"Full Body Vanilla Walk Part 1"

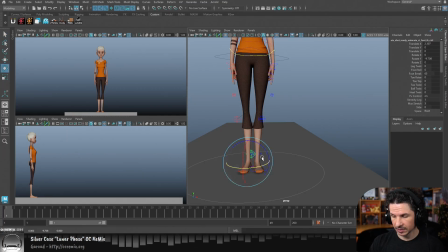8:18 So something like that. So right there, I already have a much more natural pose to start with here, just by doing this.
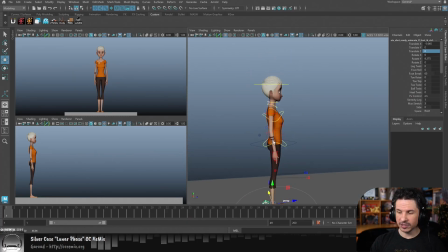8:33 Now, from the side view, one of the most important things to keep in mind is the neck. When we open a rig, a lot of times the neck is very straight. You can see that right here. That neck is very straight up and down. Once again, this is a T-pose element.
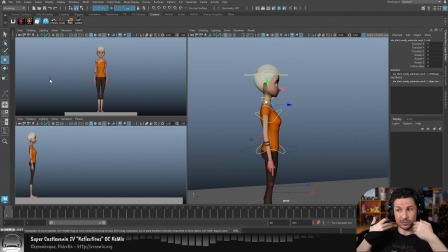8:52 It's very easy to rig a character when their neck is straight in line with the spine because everything lines up. Very nice. This is not the way the human neck is. Our neck tends to lean forward a lot. Maybe not this far, but we have that forward lean there.
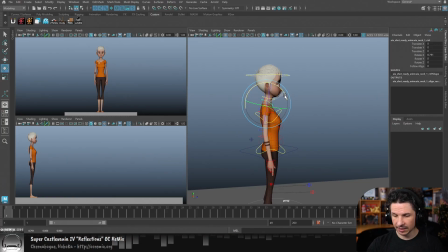9:12 So right at the start, I'm going to actually get that nice curvature here.
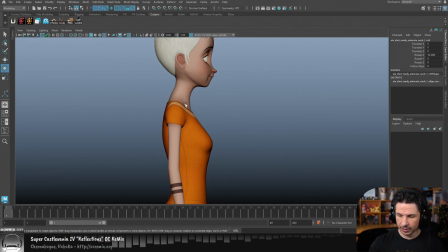9:18 And the way you can kind of think about it here is from the side view. Look at the rotation and curve of the spine here. Your neck kind of flows in with that.
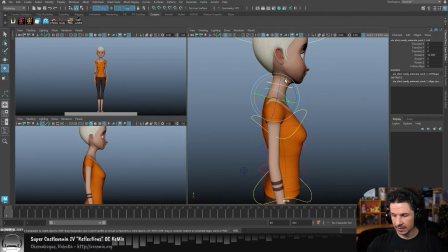9:30 So we want that kind of nice curvature right through there. If it's straight like this, see how we get that curvature and then it just kind of disappears. There's no flow into the neck and head there.
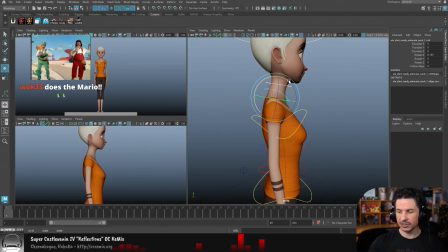9:45 So usually with rigs like this, you can just use the bottom control. That's all you'll really need. And hey, Wookie, thank you so much for the sub. I really appreciate that. Thank you so much. Aw. That's so nice of you.
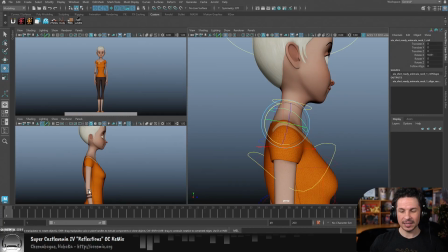10:01 So just like this, now we're going to have a little bit more of a natural, relaxed pose.
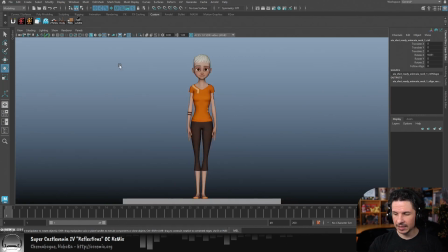10:07 The other nice thing about moving the neck forward is from the front view, oftentimes you'll notice that rigs have very long necks.
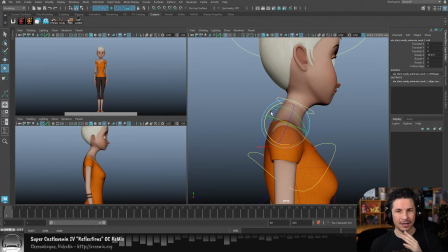10:16 They just feel very, very long and kind of giraffe-like. Partly that's because in most rigs they have more cartoony proportions, so bigger heads, smaller shoulders. It makes the necks look longer.
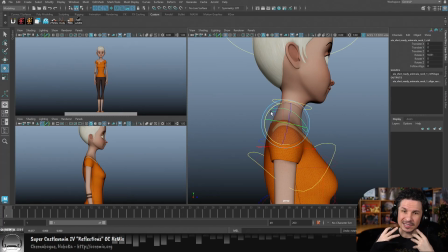10:31 Partly it's also because of the simplicity of the rig, I guess you could say, compared to the real world. Necks just look longer. If you actually look at how long people's necks are in real life, especially very thin people, you'll notice that necks are actually weirdly long, especially when you see it from the side view.
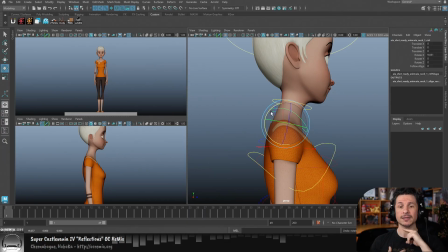10:52 So by tilting the neck forward, you can see it here, my neck actually looks like it shrinks. It looks like I have less neck from the front by kind of pushing this forward. So it's not only going to give you a more natural pose, it's going to help avoid that just kind of extra long neck in your shots.
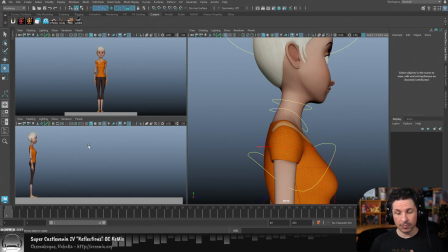11:13 So with that, we've got a more natural state already. And I saw a question here, how come they don't start by the setup of the rig? Oh, wait, how come you don't start by the setup of the rig? I'm not sure what you mean by that.
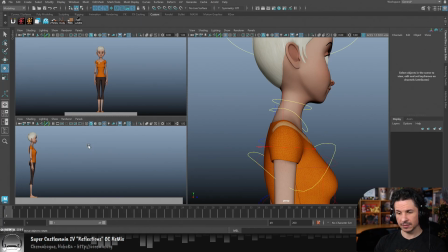11:31 Do you mean why we don't have this pose as the starting point versus the T pose? Or let's see, how come you don't start by the setup? Or do you mean bring the rig, the whole process of bringing the rig in?
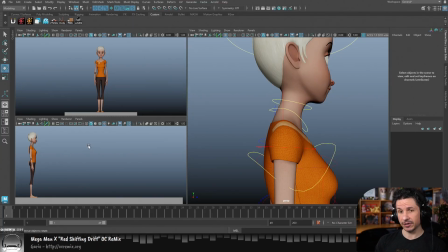11:50 Why we didn't cover all of that? For that question, if that's what you mean, I just figured referencing in the rig wouldn't be that interesting to look at. Essentially, it's just going to file, create reference, bring in your rig file, and that's about it.
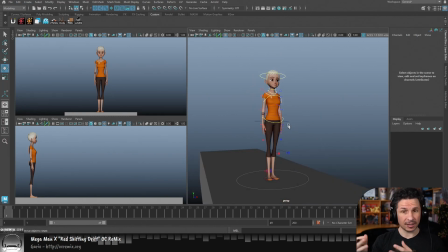12:07 And then if you meant like, why don't rigs start in this more interesting pose, more natural pose? Maybe they're rigged like a T pose, but then for the animators, it's kind of brought back into a more character pose. There's actually multiple reasons for that.